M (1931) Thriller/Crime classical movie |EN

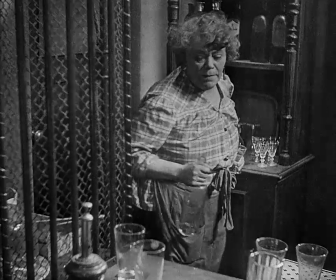1737s
Lang plays out this scene so long to draw a contrast between the jolly common criminals and the serial killer,
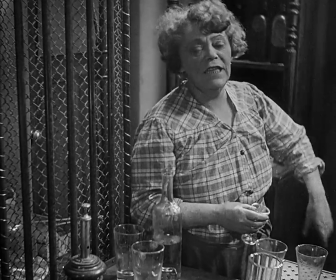1744s
who is a mentally ill loner. Her arguments foreshadow the arguments made in the kangaroo court at the end of the film.
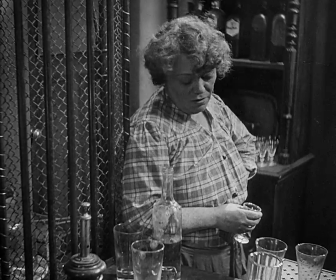1754s
You might very well recognize the woman here.
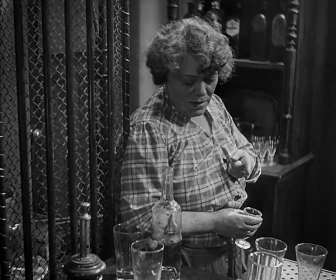1757s
Of course, this is Rosa Valletti, whom you will have seen in The Blue Angel, one of the performers in that film.
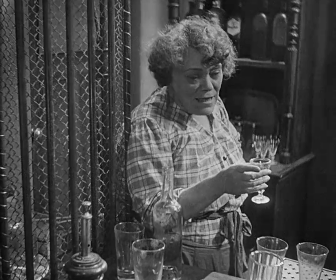1763s
And Blue Angel just came out 3 months before M. Wenn er kleine Kinder spielen sieht.
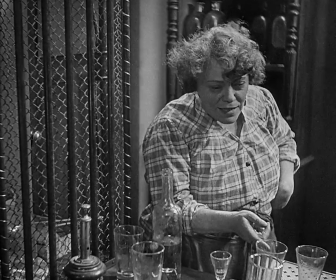1770s Wenn die die Bestie unter die Finger kriechen, Brennholz würden sie aus dem machen, kann ich Ihnen sagen.
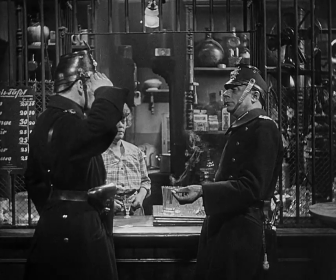1777s Fertig zur Abfahrt, Herr Hauptmann.
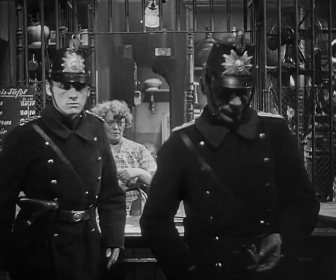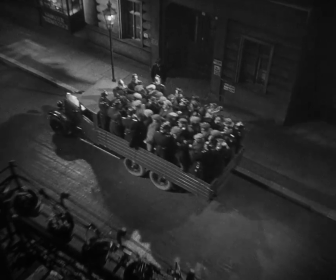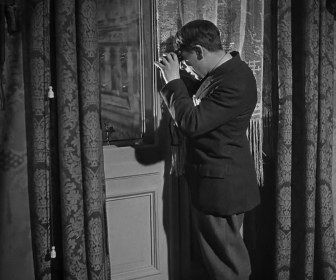1790s
This sequence here will
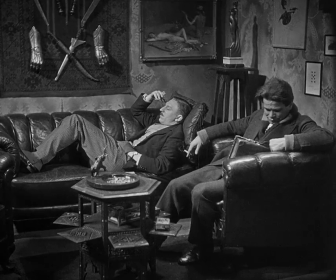1796s
reiterate some of the motifs and preoccupations that we are quite well aware of by this time.
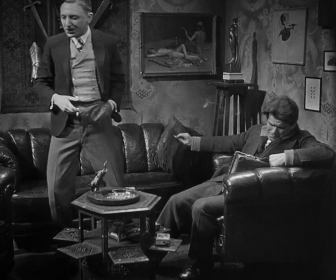1801s
These figures, likewise, will be fleshed out. We'll see that they are not just any criminals.
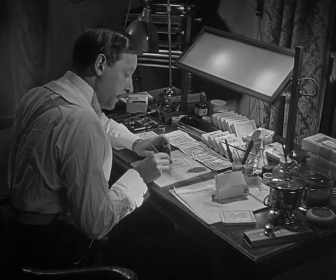1807s
They are representatives of their trades.
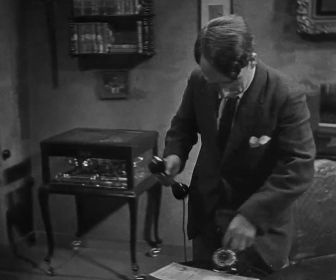1810s
It's essential to look at this social space here and see that it is, you know, a criminal's apartment, to be sure,
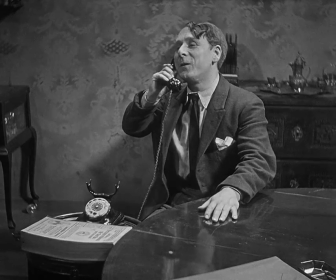1817s
but it's one that has bourgeois trappings, even if all of the different pieces don't add up into a fully convincing ensemble.
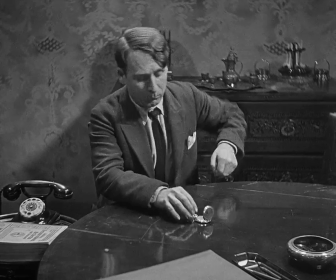1826s
Again, the question of time is brought up. One of them even makes a phone call to an office to find out the exact time.
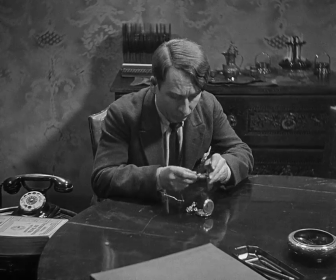1833s
Again, to reiterate one of the preoccupations,
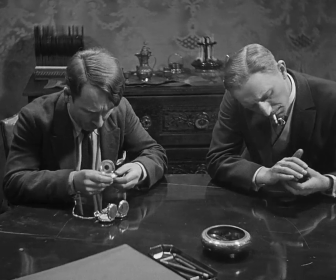1837s
another inventory and another taking stock of objects laid out before us for our study.
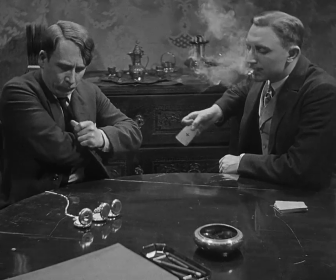1842s
This is a culture of nervousness in which time is measured not in minutes or hours, but in terms of seconds.
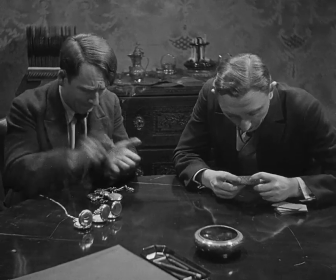1851s
Lang lets us wait full 2 minutes in real time before the next major player is introduced.
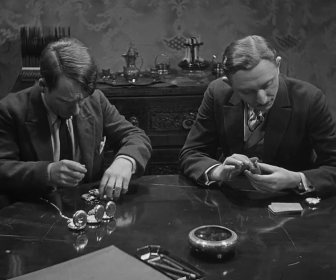1857s
That is Schrenker, who is the head of the organized crime ring.
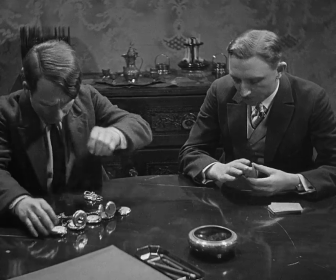1862s
The scene is tinged with irony about the honorable profession of a criminal,
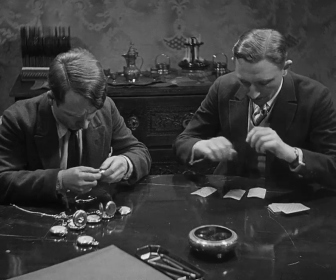1868s
a motif that was central to Brecht's popular play, The Threepenny Opera, which premiered in 1928 in Berlin.
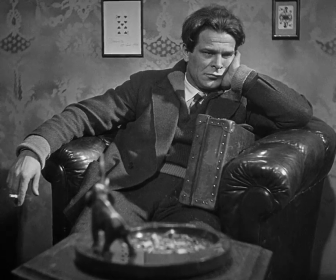1875s
The gangster is a troubled businessman who tries to make it in a tough world,
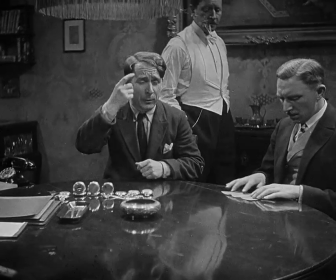1880s
is still a powerful formula in mass culture, like in Sopranos, for instance.
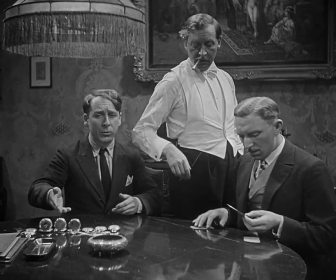1886s Die hat so eine Kleine von 6 Jahren. Also jede Nacht habe ich das Vergnügen, dreimal unter das Bett und unter das Kanapee zu kriechen, ob sich da vielleicht der Mörder versteckt hat.
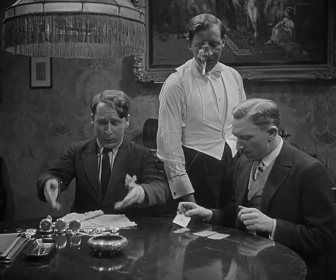1894s Deinen Beruf kannst du nicht mehr nachgehen, weil du dauernd über Kriminale stolperst. Privatleben hast du auch nicht mehr.
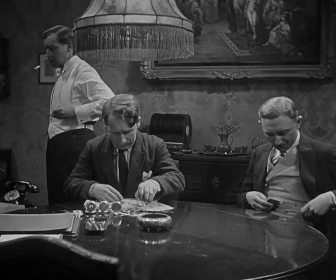1899s Ich kann euch sagen, ich habe das satt. Neuigkeit.
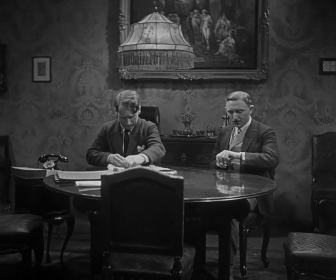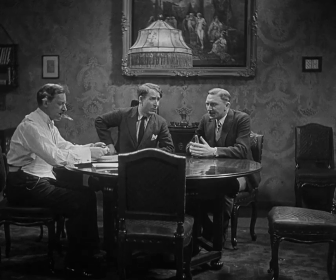1910s Und bloß der Schränker bleibt.
As ever, the table is round.
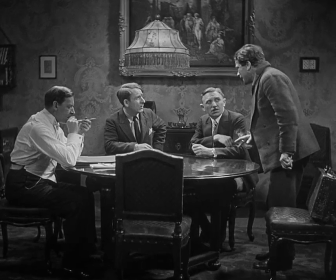1915s
Of course, one of the parties is missing, and that absence is duly noted for us, that unoccupied chair at the middle of the frame.
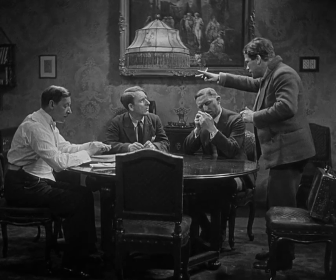1923s
Time is stretched out. We, like the criminals, are forced to wait.
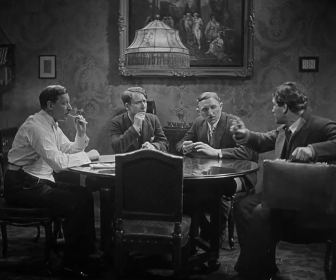1930s
Culture of nervousness is also underscored by this excessive smoking that
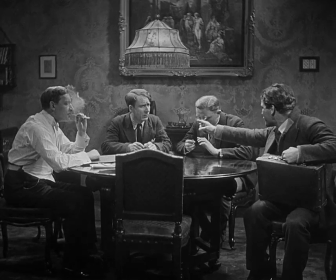1936s
could be traced back to the culture of nervousness that you had in the trenches, for instance.
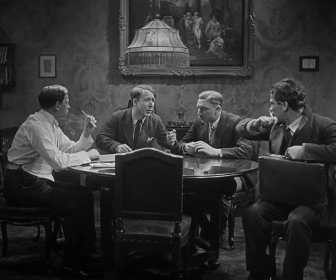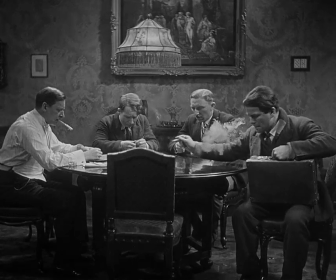1946s
A lot of people have seen M as a historical allegory, you know, and the argument would be something like this,
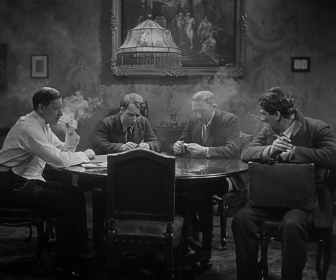1953s
that the pre-Hitler mass contagion mirrors this climate of opinion that's going to give rise to National Socialism.
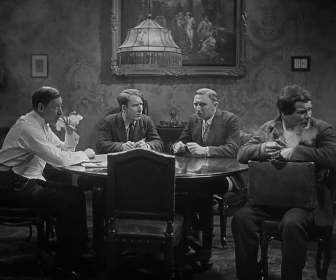1959s
That, of course, is an argument that looks forward. What about if we look back to World War I?
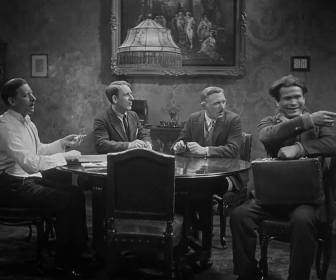1965s
Could one talk about this film as something that has to do with that experience?
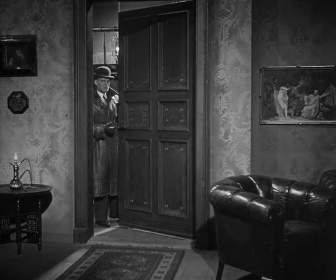1968s
I would think so, because, in fact, Fritz Lang wrote a diary.
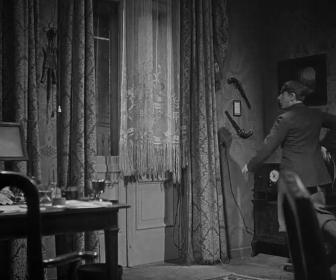1975s
It's actually not a diary. It's a kind of a notebook where he jotted down ideas for the film.